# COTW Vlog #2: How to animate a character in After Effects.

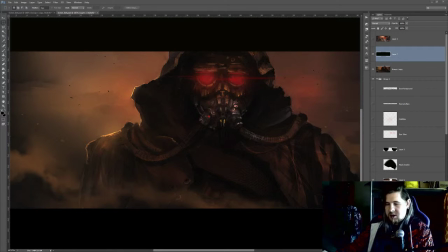Hello and welcome everyone to the second production vlog for Colors of the Wind, a dystopian animation short film that I'm working on. Today I want to talk a little bit about my 2D animation production workflow.
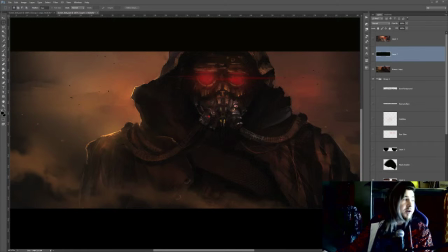I will probably not cover everything. I won't cover everything because it's just too much, but I want to give you an overview of the techniques I'm using and how I try to combine it with my visual style.
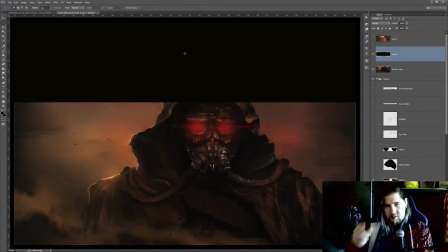So this time I'm also recording my face because I
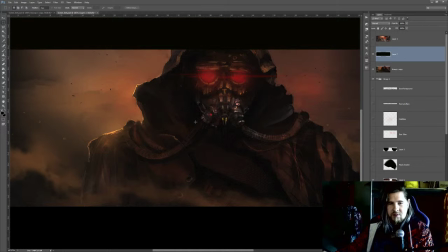will be waving around with my hands in order to explain certain aspects probably.
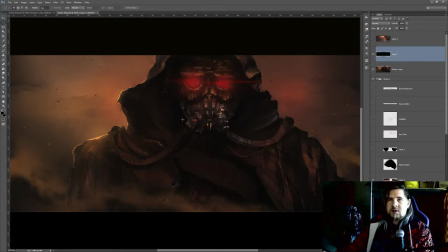So let's get started. As you can see, this is Photoshop CS6, my favorite go-to painting tool.
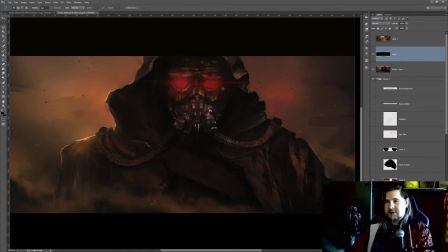And how I start out, I usually take a rough sketch or a photograph for the scene I'm working on, and I paint a mood image, basically.
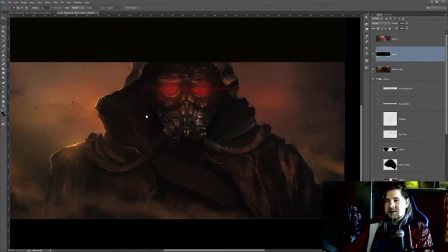Well, it has some established design elements in it, so it's not as much mood as it is a final.
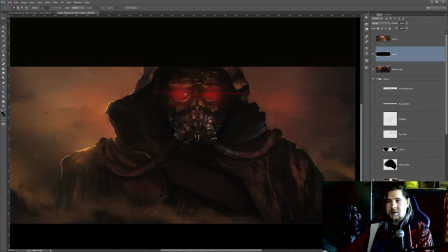It could serve as a final template for the animation. And if it survives my process, then it stays within the movie, but sometimes I will change a couple of things afterwards, but I will explain on the way.
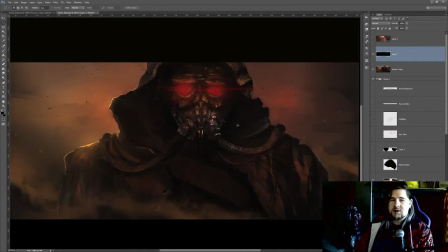So this image, as you see now here, is basically what I use as a still image, and then my thoughts go into the direction of asking myself, okay, what's the motion here? How much can I animate? How much can I stretch this image and put it into an animation?
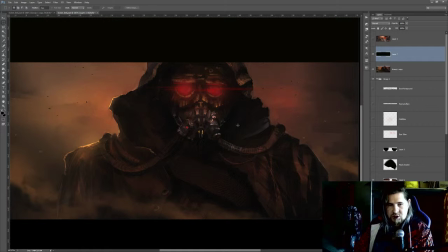Because with the process I'm using, you have a lot of limitations because it's purely 2D and it's not frame by frame, meaning whenever I have a change in angle, if there is a head turning motion, I can't repaint this. I could, but it would take huge amounts of time.
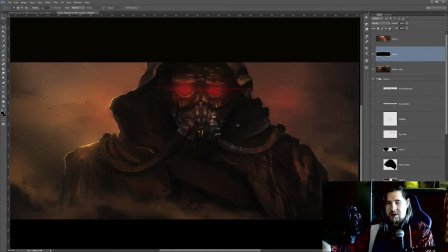For this problem, I am developing a 3D pipeline, but it's not ready for display yet. So in order to stay economic and to stay on target, which is actually to make a movie, I have to make a couple of compromises, quote unquote, because in the end, I'm not even sure if it's that much of a compromise,
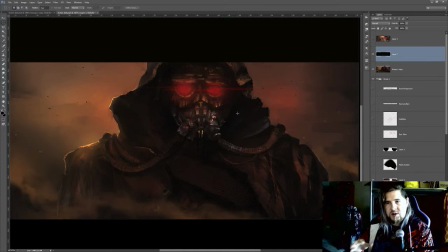because I really like the art style of 2D puppet animation or parallax animation, which I'm using here. So yeah, this is basically my still image, and in this scene the character is supposed to look up and look into the scenery,
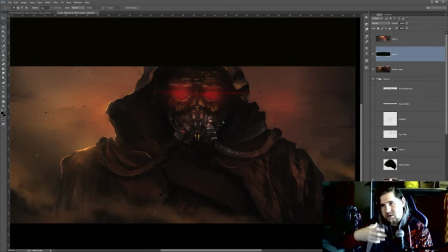and it's just a slow tilt of the head, and basically, this is all the motion there is, all the primary motion, but of course you have a lot of secondary motion that I can animate with the technique perfectly well, which could be dust in the background,
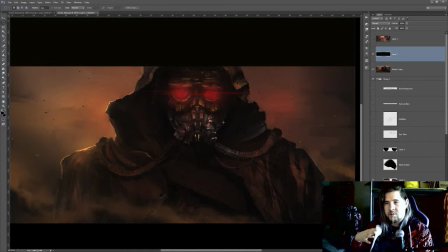fluttering of the clothes of the coat the protagonist is wearing, a little bit of lens flare. You can add many layers of different movements that can distract the eye from all the technical mistakes that will come up in this animation process.
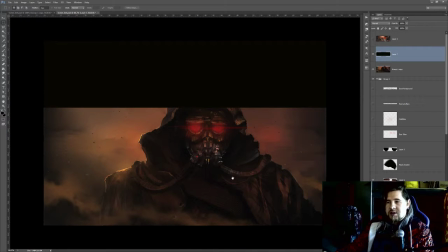When I've made up my mind about the motion that is possible with this image, I start to
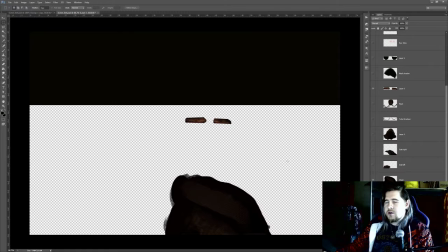cut the character or the elements into smaller pieces.
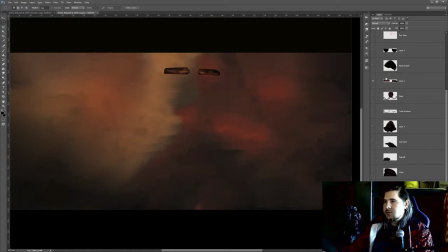For instance, I have the background here. Let me disable. This is the background.
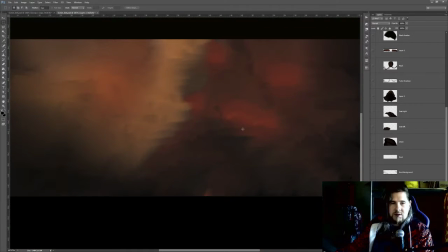There isn't that much detail because I won't care about the background. In my head, it's probably already out of focus. It's blurry and it's unimportant for this scene. So this is one layer, very rough, only colors.
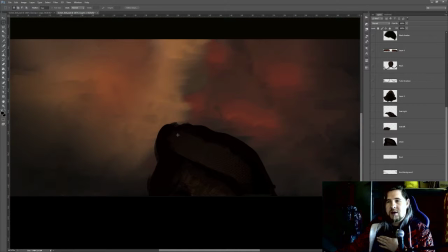Then I have the chest because maybe there will be some breathing. So I have, how do you call it?